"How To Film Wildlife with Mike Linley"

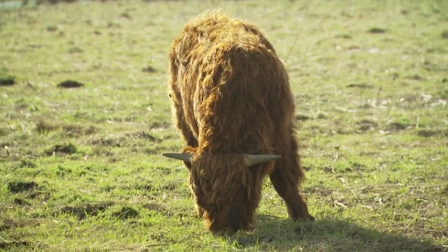Side lighting can be particularly effective for bringing out the texture of an animal's long hair while still offering good illumination.
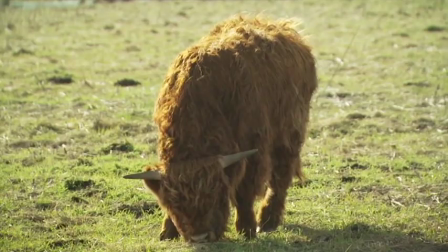When using the sun as a source of side lighting, it's important to pay particular attention to where the shadows fall,
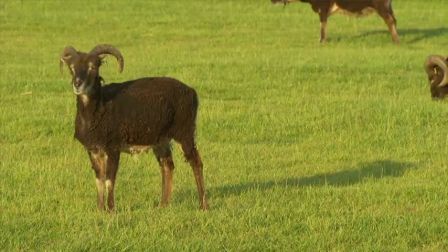as they can sometimes distract the viewer's attention away from the animal itself. Of course, the sun isn't always out.
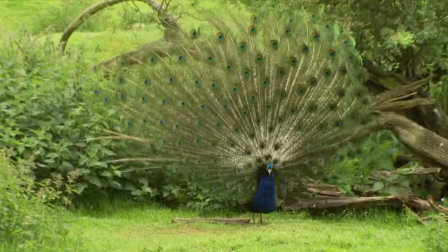Sometimes it's hidden behind clouds. This is known as diffused light, and it produces softer and weaker shadows.
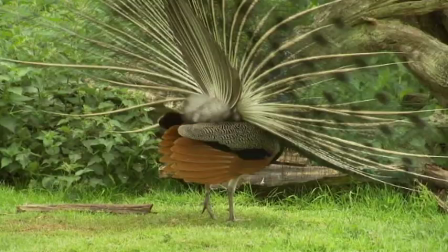Bright diffuse light will create strong colours, and during these conditions you'll be able to shoot animals from all sides and from many different angles.
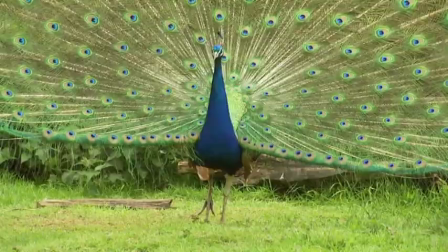However, if the cloud cover becomes too thick, the colours will lose their intensity. If this happens, you should stop filming and wait for the conditions to change.
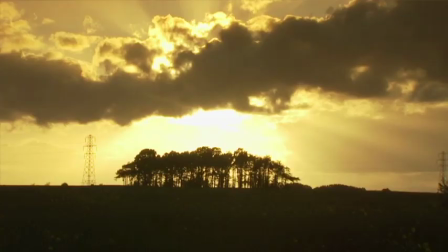Aim to do as much filming as you can during what's called the magic hour.
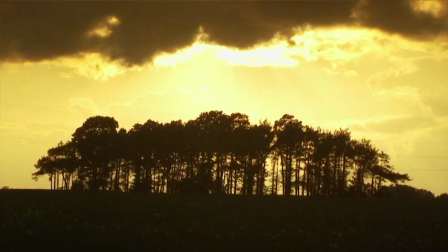This is the time just after sunrise and just before sunset, when the sun is low in the sky.
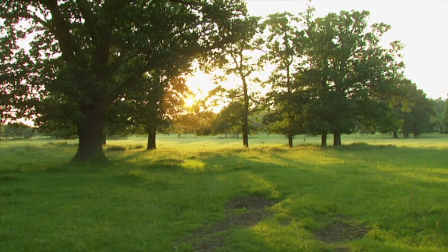During the magic hour, the sunlight has to pass through more of the atmospheric layer, giving it a warmer cast with richer colours, as well as casting longer, more dramatic shadows.
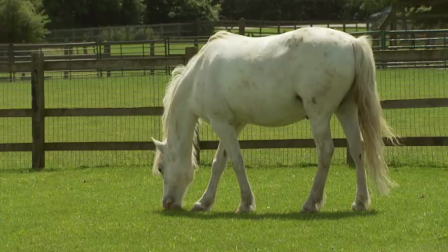It's possible to achieve some really stunning footage during these times.
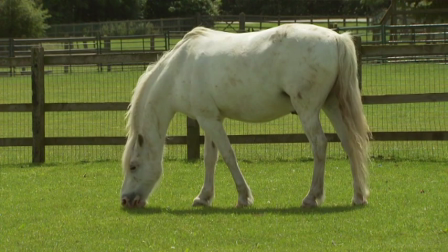Whatever you do, avoid filming animals during the late morning and early afternoon when the sun is high in the sky,
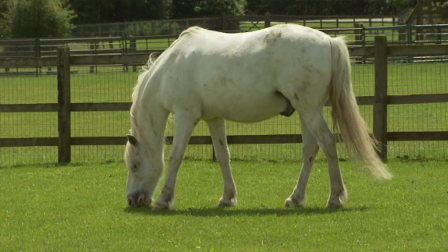as this will result in the animal's back being fully lit while its underneath is hidden in almost black shadows.
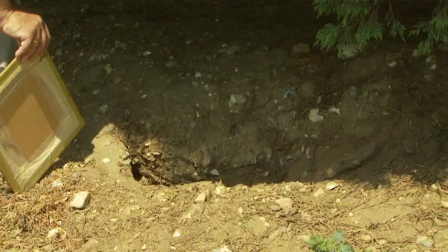This is the worst time of day for any wildlife filming.
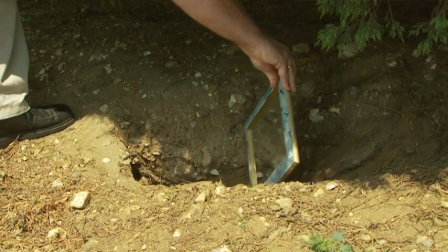There will be occasions where you'll need to supplement the natural light with reflectors or even artificial lights.
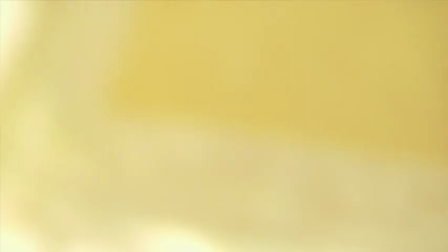A simple device such as a small mirror can reflect sunlight into small crevices or the entrance to a burrow to facilitate filming. The more portable Lastolite or Photoflex reflectors are more practical, as they collapse down into small zip-up cases.
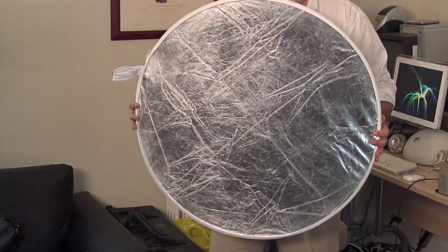I tend to use a reversible one with silver on one side and gold on the other. This gives me the option of reflecting a nice golden warm coloured light onto the subject, as well as a standard silver reflector on the other side. Sometimes it's necessary to completely light your subject, such as at night. Modern digital camcorders have very sensitive chips, so even a household torch can provide sufficient lighting levels to illuminate a small scene, such as frogs or insects, or even animal behaviour inside burrows, where it's important to keep the light levels low so as not to disturb the animals.
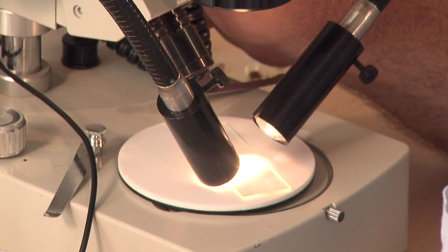For macro work, it's often necessary to use cold light, such as fibre optics.
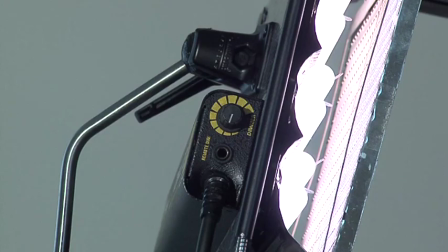Unlike hot tungsten lighting, which could fry your subjects, cold lighting will retain a comfortable working environment for you and the animals you're filming.
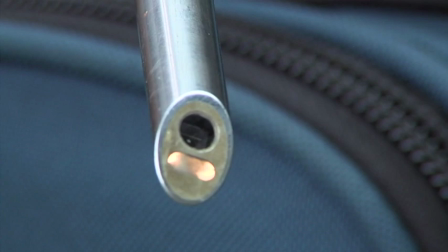In the case of endoscopes, many of these are self-illuminating with a fibre optic shaft running parallel to the optical shaft within the device.
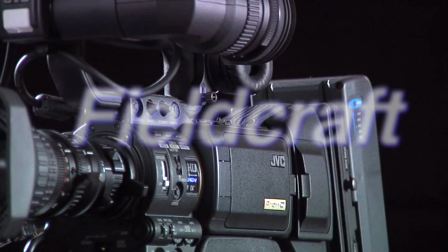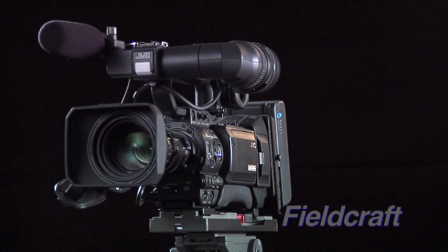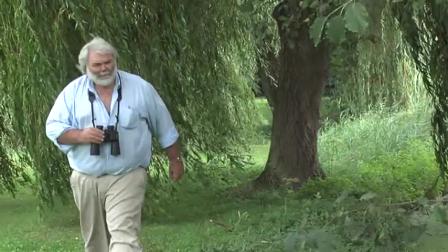Fieldcraft is a word that's commonly used to describe how well you understand the natural environment you're filming in and
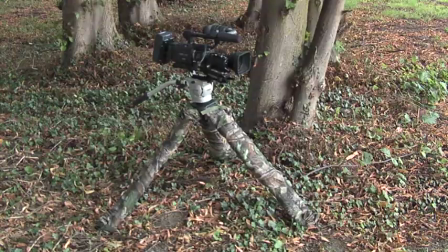the various skills and techniques required to enable you to get close to your subjects without disturbing them.
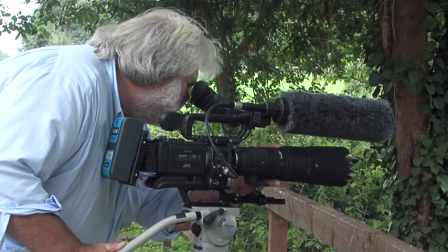It's good practice to study the species of animal you plan filming, so you can learn as much about the animal and its habitat as possible. For example, if you plan to film a barn owl that you know is nesting in nearby farmland,
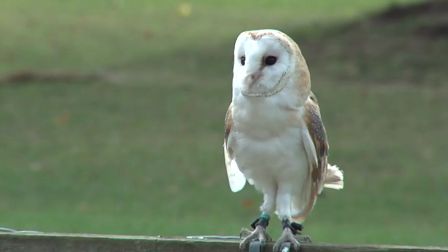you should find out all you can about the barn owl from books and the internet.
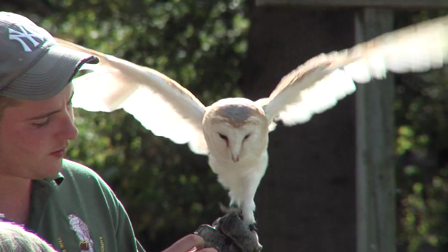Learn about its habits, what time of day or night it hunts, or does other things.
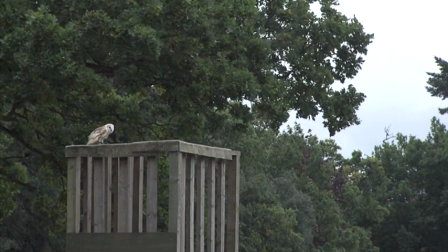What about its senses? Barn owls have great eyesight.
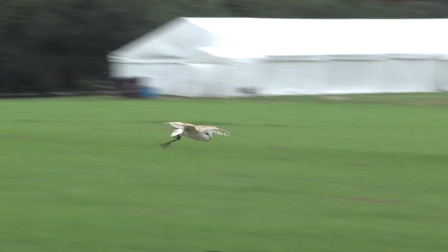Knowing things like this will improve your field craft and help you to get close enough to film without being noticed.
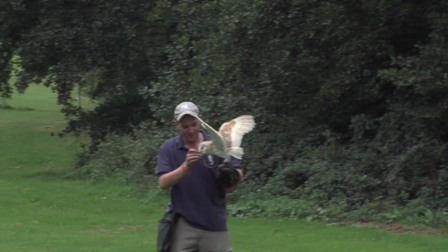It's also a good idea to build relationships with wildlife experts and biologists who operate in the field.
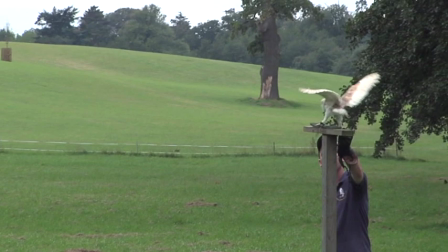Their knowledge can be invaluable in helping you get the footage that you need.